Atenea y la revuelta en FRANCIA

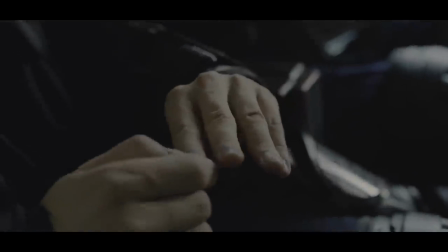8:15 Lo primero que vemos de él son sus uñas, pintadas de azul de jugar con sus hijas, construyendo su personalidad a través de detallitos.
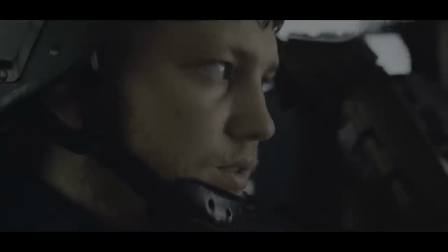8:21 Bueno, pero sigamos. Dentro del furgón solo se oye en el ruido de sus pensamientos y las instrucciones de su superior.
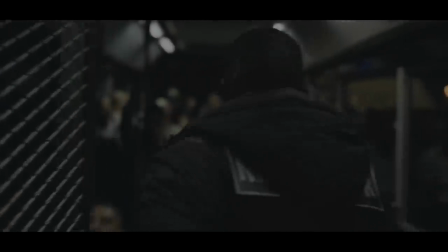8:27 Pero cuando se abre la puerta de la lechera, empieza una curiosa banda sonora de tensión que se corta en el preciso momento en el que se baja del vehículo.
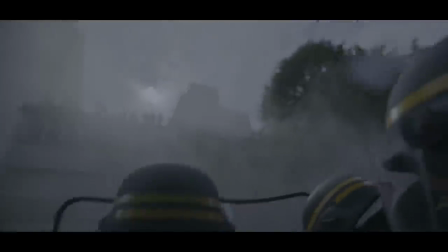8:34 ¿Qué escucháis?
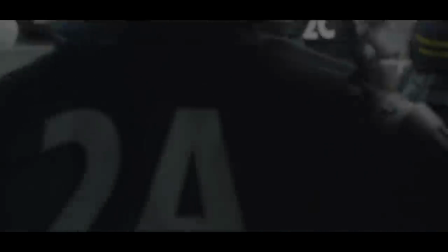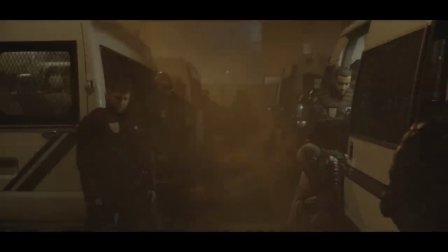8:41 Es el ruido de los medios de comunicación trabajando para generar una opinión favorable a la policía.
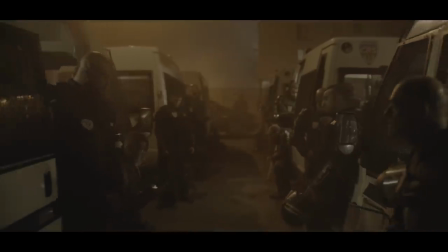8:46 Vamos, que es la maquinaria del poder, bien engrasada haciendo girar los engranajes.
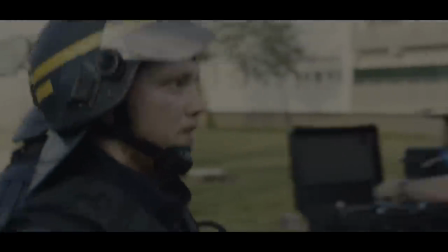8:50 Gabras captura uno de los momentos en los que convergen estos dos poderes, y sabe aprovecharlos para señalarnos la complicidad entre ambos.
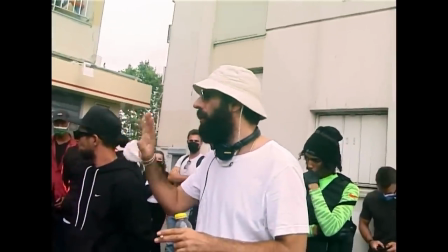8:57 Bastante brillante, ya que nos presentó al antihéroe, algo de su pasado y también el contexto en el que juega.
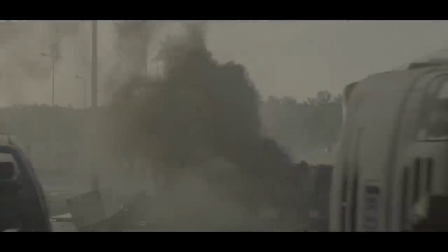9:03 La escena continúa mostrando que los guardias no pueden acceder al barrio, y se cierra de nuevo con un coro.
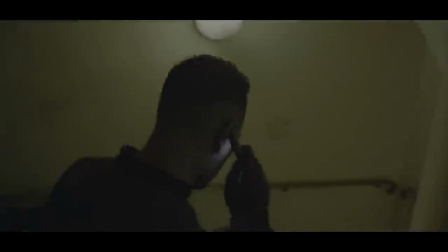9:08 Siguiente acto. Es la presentación del otro antihéroe, el tercer hermano. Su móvil ya nos dice a qué se dedica, él es el punto de venta en el barrio.
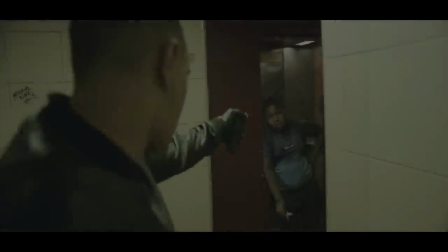9:15 Y tanto ruido no es bueno para sus negocios.
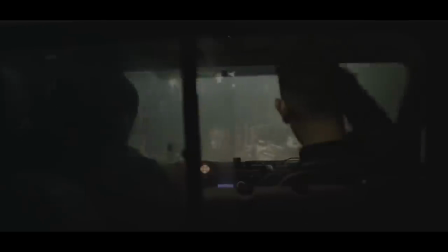9:17 El tipo está recogiendo toda la mercancía que puede para salir de allí, pero todos los accesos están bloqueados, barricados por Karim.
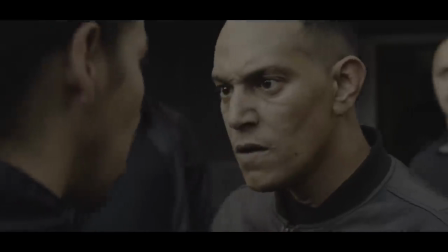9:25 Este además quiere sus armas para enfrentarse a la policía. Al hermano más mayor estos disturbios y las reclamas la verdad es que se la sudan.
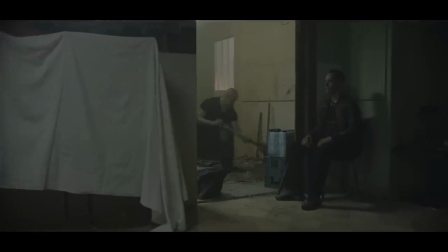9:32 Le importa solo el negocio y a duras penas consigue atrincherarse en un local del barrio.
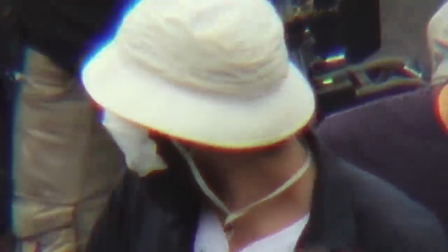9:37 Siguiendo el orden de la tragedia griega continúa con los estáximos, que es donde el autor vuelca sus pensamientos políticos o filosóficos y que se da entre los actos. Gabras decide en esta parte presentar a los otros habitantes del barrio, la comunidad musulmana,
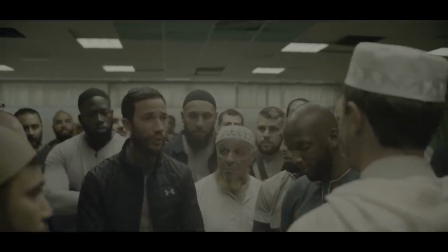9:49 que ya es habitualmente criminalizada y que ve como en esta ocasión les va a salpicar todo lo de los disturbios sin haberlos alentado y sin haber participado.
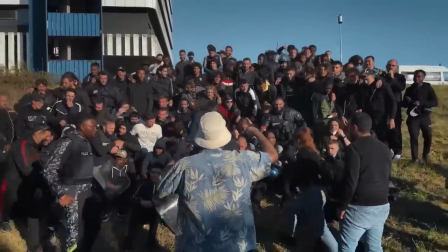9:57 Aquí Gabras nos muestra como en el Banliú hay distintos actores sociales, cada uno con su problemática y sus intereses.
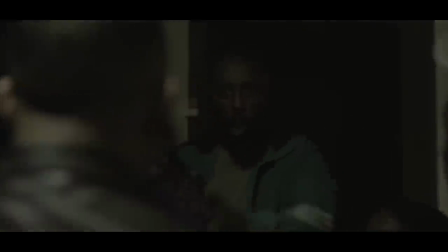10:04 Los jóvenes por un lado, los musulmanes por otro, y hay más porque hay gente que está al margen de todo eso, que ni son musulmanes ni son jóvenes, simplemente les ha tocado vivir en unos suburbios.
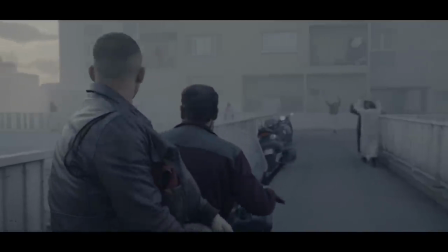10:12 El plano secuencia que se inicia en la asamblea continúa un par de minutos en moto para culminar con un hombre que se mantiene ajeno a todo el caos que hay a su alrededor.
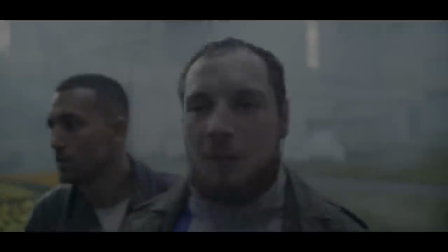10:20 Es un extremista islámico al que todo eso no le importa un carajo. Él se mantiene como un león dormido y alejado del resto de musulmanes.
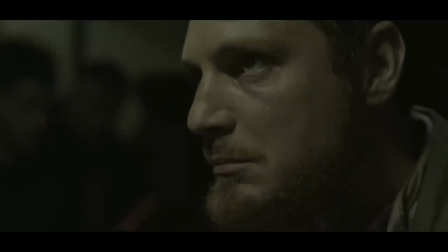10:28 Y esto es interesante porque ni siquiera está muy aceptado por su propia comunidad. Sea como fuere esta idea la dejo aquí para quien se vea la peli.
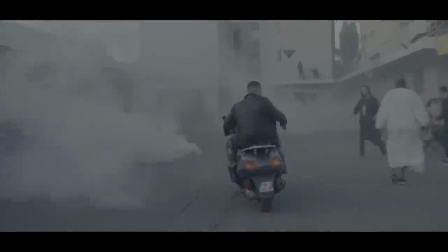10:34 Y daros cuenta como en este plano secuencia hemos visto lo compleja que es la comunidad islámica como actor social y aparte hemos conocido algún que otro más.
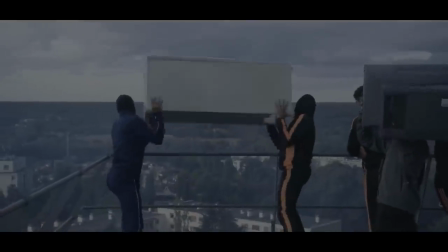10:42 Y así llegaríamos al tercer acto donde vemos los motivos que tiene cada uno de los dos hermanos para implicarse a su manera en el conflicto.
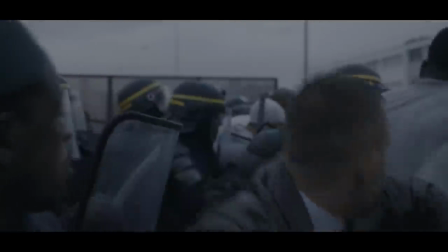10:49 El guardia va a ayudar con el desalojo y quiere que se apaguen las protestas para que nadie salga herido. Karim quiere el nombre de los tres policías que mataron a su hermano.
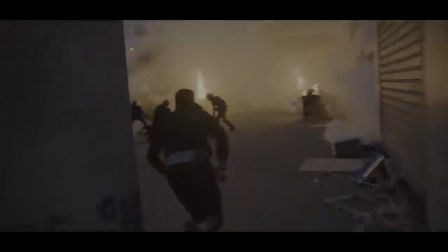10:56 Para él los disturbios no son solo un estallido de rabia desenfrenada, sino que tienen una causa de ser política. Y esta idea dista mucho de la que nos quieren vender los medios de comunicación.
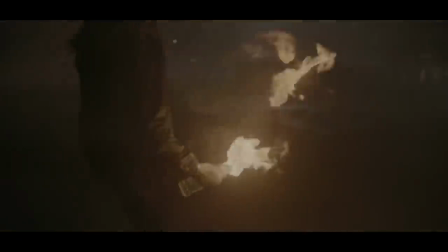11:10 La violencia que se da en las calles no solo es caos por caos y pasarlo bien un rato, sino se muestra como una fórmula de presionar a las instituciones.
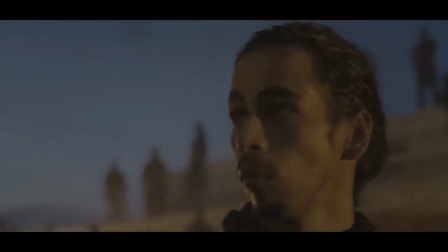11:19 Y en ese momento alguien le corta el rollo para comentarle que los medios de comunicación dicen otra cosa que no han sido los guardias, que fue algo premeditado por la extrema derecha.
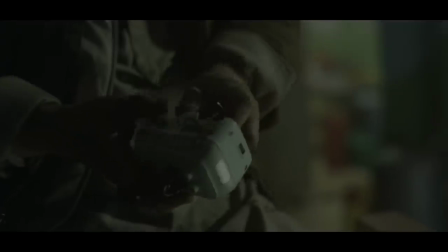11:27 Karim le recuerda que los medios están al servicio de los intereses de otros, y esto conecta un poco con lo que vimos en el acto donde se presentaba el guardia.
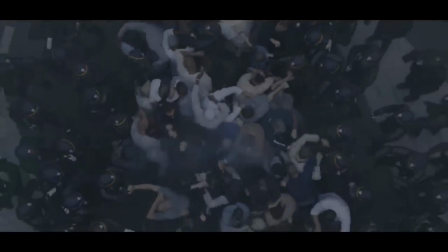11:35 ¿Recordáis la BSEO cuando pisa la calle? En fin, que la idea que tiene es la de secuestrar a un policía, ya imagináis a quién.
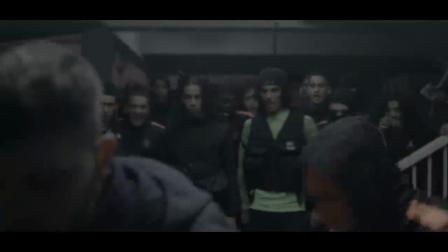11:44 Y la tragedia griega continúa, aunque no os voy a contar cómo.
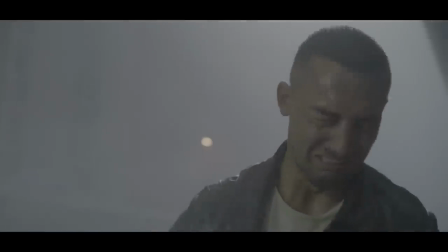11:47 Solo tened en cuenta que habrá una catarsis, que habrá sacrificios, que el héroe aprenderá una gran lección y que al final su vida será el precio de la lección aprendida.
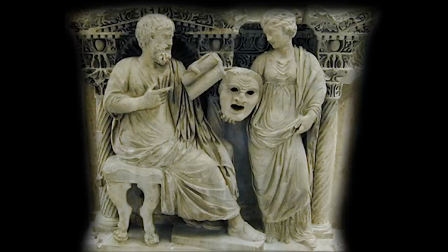11:55 Aunque de lo que sí que quiero hablaros es sobre el éxodo, que es como se conoce a la parte final de la tragedia.
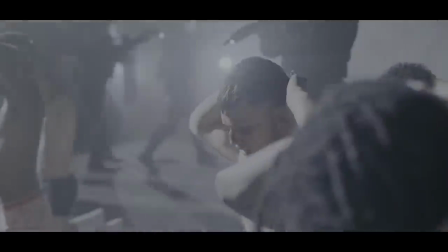12:00 Esta es la parte en la que el héroe reconoce su error y es castigado con la muerte.
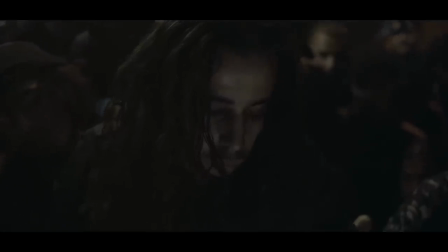12:04 Es aquí donde aparece la enseñanza moral y la verdad me interesa mucho esa enseñanza moral porque creo que en un solo plano se dicen muchas, muchas cosas.
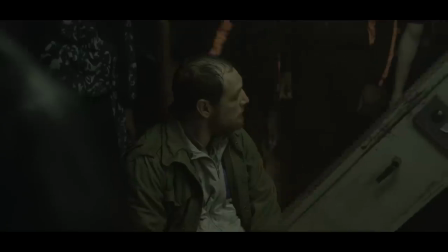12:13 De hecho, pienso que es un cierre espectacular digno de ser analizado. Y no os preocupéis que solo una imagen no os va a reventar el resto de la historia.
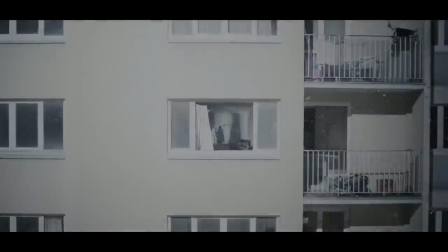12:20 En la escena final vemos un bloque del Balnyu.